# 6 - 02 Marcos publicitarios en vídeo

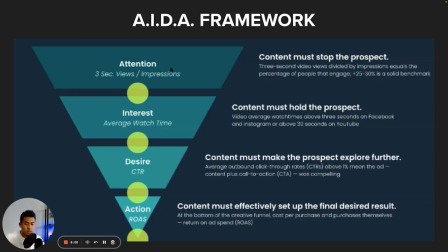251s
At the bottom of the creative funnel, cost per purchase and purchases themselves. Obviously, you have your ROAS. So if they actually decide to take action, if they actually decide to buy whatever it is you're putting out there, whatever your product you're selling is, will determine what your return on ad spend is,
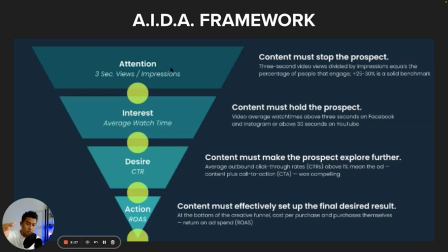268s
right? So you've got their attention, you've got to keep their interest, you've got to get them to click, and then you've got to get them to buy. Those are the 4 steps in the ADA framework.
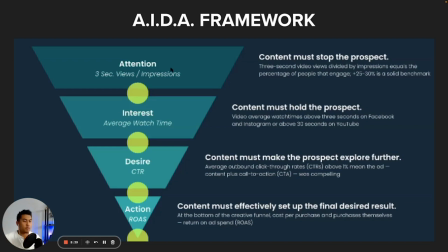281s
And so everything kind of combines into that framework when you structure out your video ads.
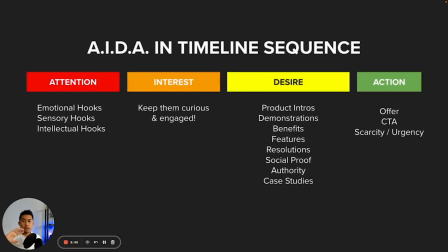289s
So let's just jump right into that. Here is the ADA framework in a timeline sequence. And when I say timeline, I mean your video editing sequence, because as a video editor, we look at everything horizontally, right? From left to right. And when you're able to look at things from left to right, it's a lot easier to visualize what's the next logical step.
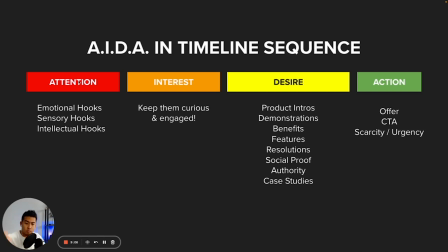309s
So for me, attention means your hooks, your scroll stoppers. This is that first 3 seconds that you need to be really focusing on, keep getting their attention, right? And we'll break into what are these potential hooks: emotional hooks, sensory hooks, intellectual hooks.
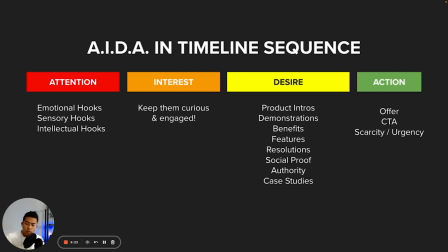326s
We have a description of what those are. After those first 3 seconds, then we want to keep them interested. So we got to keep them curious and engaged. And there's a few ways to do that. You don't want to bore them.
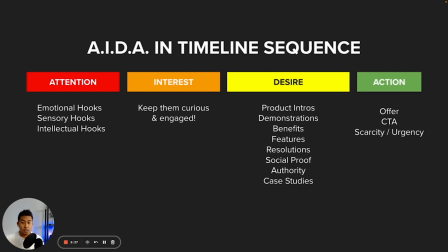338s
You want to keep them on their toes. You want to keep them super excited or intrigued within that, the 4-second mark, 4 to 10 seconds. And then once you've established their interest, now you've got to create desire.
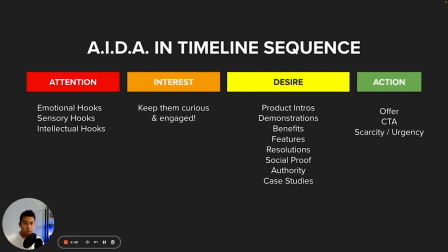351s
In that desire framework or that sequence, you can include product introductions, demonstrations, benefits, features, resolution, social proof, authority, case studies, whatever the case may be for your video ad. And depending on how long you want the video to be, this is where you plug in all of those
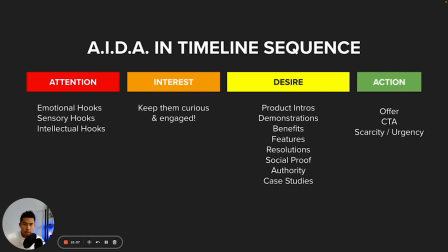370s
USPs and benefits and features and whatnot, so that they feel compelled to actually click through. And then lastly, you have your call to action, which is typically at the end of the video, where you include your offer, your call to action, your graphic, your logo. You can even include scarcity or urgency here.
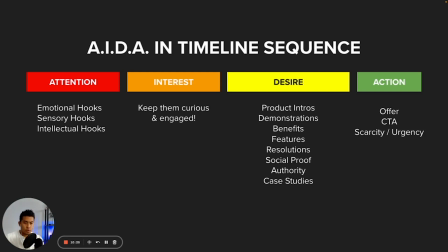387s
And this is basically the 4-step process to creating viral videos or highly engaging video ads.
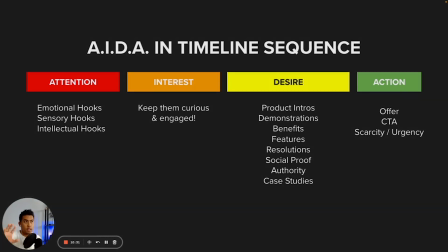395s
And so let's see what this looks like in an actual video format.
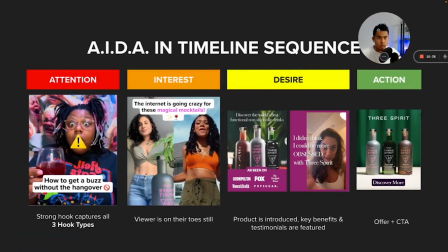400s
Okay. So this is a video ad that I edited for a client that has done very, very well. And I've iterated on this ad many, many times. So the hook right here, it was a woman basically cussing.
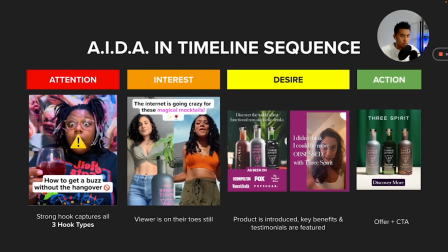419s
She was tasting the drink. The product is called 3 Spirit. It's a non-alcoholic beverage. So when she drinks it for the first time, she actually cusses out loud. She says, "Oh, fuck. Oh, shit." I forget. But I bleeped out the word, and then I put an emoji over her mouth.
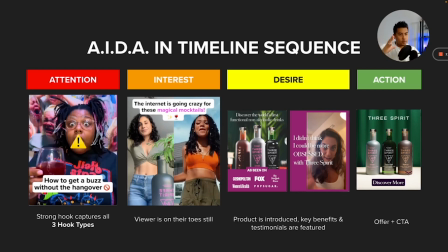437s
And I actually zoomed into her face. So I did a lot of little, I would say, like editing tricks to try to keep her attention, keep the attention, to not just make it a basic reaction. I added more layers to it.
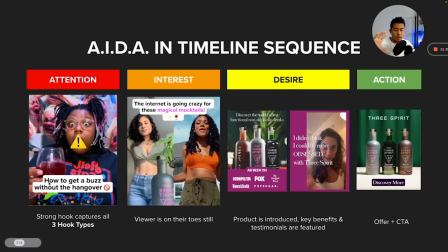452s
And then the second hook, I actually added a caption here: how to get a buzz without the hangover. And this headline actually performed best because there's a curiosity aspect to that, right? You want to know what it is. So when you combine those two together, how to get a buzz without a hangover, number one, that's a curiosity factor.
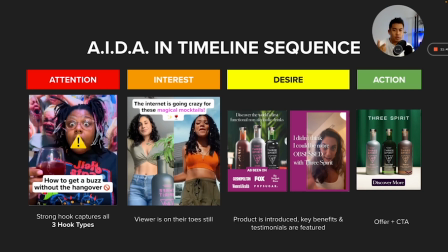471s
Like, what could that be? And number two, you have the visual of her, it's kind of a crazy, she's got crazy hair, the crazy backdrop, crazy colors going on. And then number three, you have an audio hook, which is her talking, plus cussing.
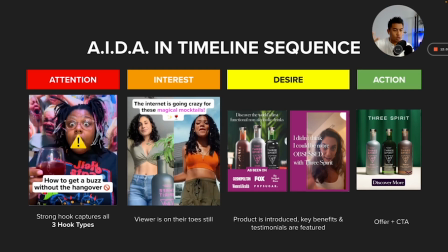489s
So it's like all of your senses are being tickled.
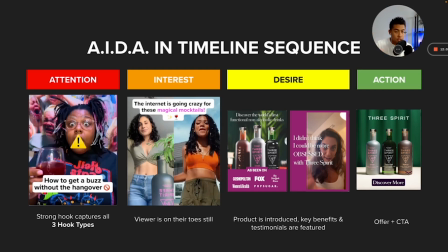492s
And then moving into the interest format, I haven't really explained what the actual product is yet, but I just say the internet is going crazy for these magical mocktails. Okay. Haven't revealed anything yet. So the viewer is still on their toes.
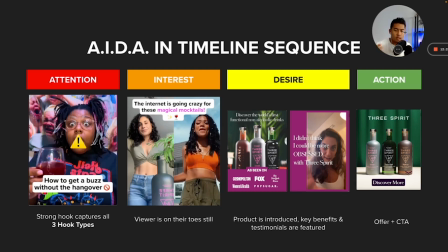512s
If I went from, how to get a buzz without the hangover, introducing this product, it could bore people because it's like, oh, that's what it is. But if you build up the suspense, you build up that tension, they're more likely to keep watching.
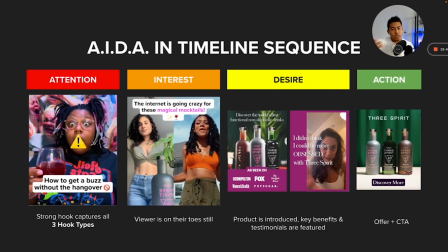529s
So for example, when I watch like TikTok videos or something, keep watching till the end. Here are 5 tips to get X, Y, and Z. And then, you're almost forced to watch the rest of the video because you want the payoff at the end.
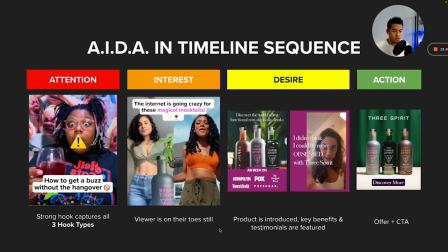542s
So in the desire portion, this is where the product's introduced, where we have key benefits as well as testimonials. There's a lot going on in this section right here. This is probably a bulk of the video, but I didn't include all the screenshots just because, it would take too much space.
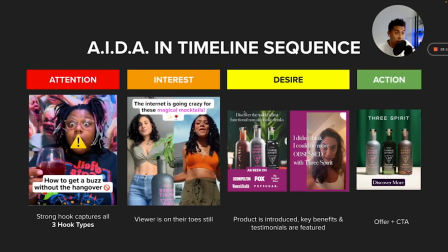561s
But this is where we're actually selling the product. We're creating the desire to actually take action and click through. So people are probably clicking through within this portion right here because they're seeing a lot of social proof. They're seeing why it's good for them, et cetera, et cetera.
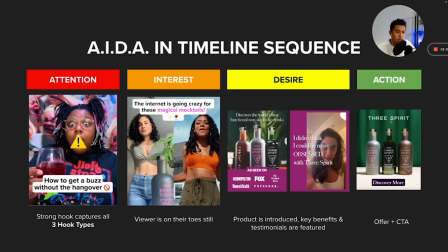576s
And then lastly, if they made it all the way to the end of the video, we've got a nice little call to action, a branded photo with a CTA and an arrow. Okay. So that's the main format right here. And I'll link the video down below, and we'll also do a breakdown of this video in another video, another tutorial.
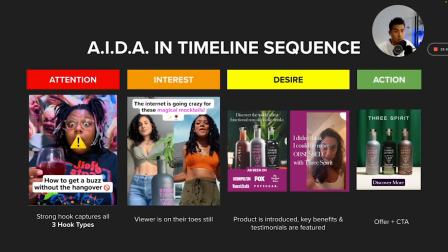595s
But this is a common framework that I use over and over again to create very, very effective video ads.
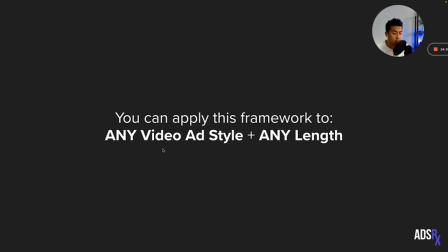606s
Another thing too is you can apply this framework to any video ad style as well as any length. So if you wanted to shorten the video ad, you can reduce the amount of benefits and features that you're going to be talking about in a video. If you want to lengthen it, just add more selling points.
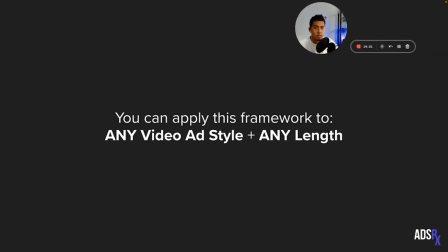623s
Really, it just comes down to how your audience responds to, the video and which platform you're working on.
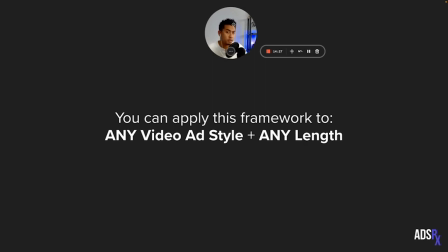631s
So if it's YouTube, it's gonna, you could get away with a longer video. But if it's TikTok, it's gonna be really quick, or Facebook, somewhere in the middle.
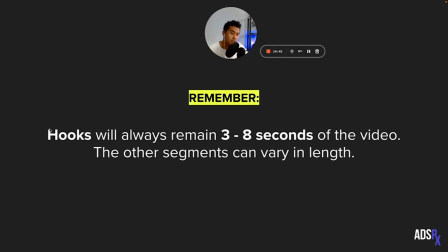645s
Remember, hooks will always remain 3 to 8 seconds of the video. The other segments can vary in length. I just want to preface, our ability to capture attention is really the key to any success on social media or any type of video creative or any type of written post.
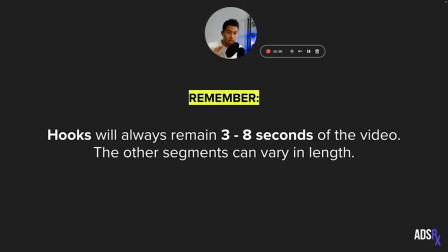662s
At the end of the day, we have a million things going on. And if we don't capture their attention, you're done, right? So this is non-negotiable. You cannot change the length of this. You could even shorten it, to be honest. Have a 2-second hook versus a 5-second hook.
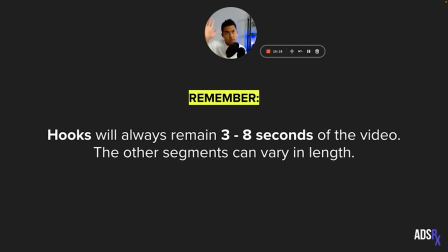680s
And it could be as simple as like flashing like an image of somebody or like a graphic thumbnail and then cutting to the video. These are all different various techniques, but remember, this is the key, and you want to make sure that this is the thing you're testing most often.
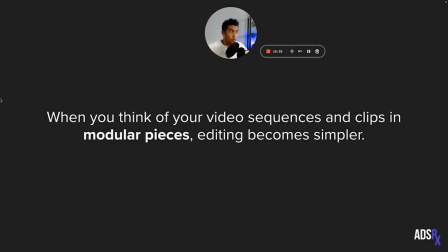696s
So as we move forward into understanding all these different pieces, I want you to think of your video sequences and clips in modular pieces. Okay, so modular meaning like individual. Think of like a Lego piece. When you have modular pieces, you are able to move them around.
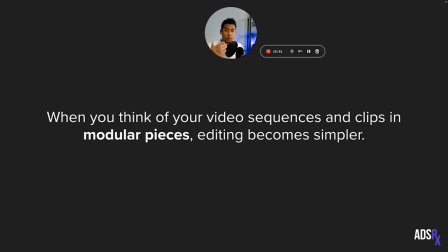715s
Okay, and when you know this and when you have this, editing becomes much simpler.
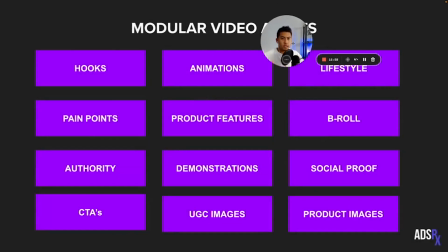720s
All right, so let's show you an example here. So this is an example of modular video assets. I like to think of it as buckets. So if I have kids, so we put all of their toys in different buckets.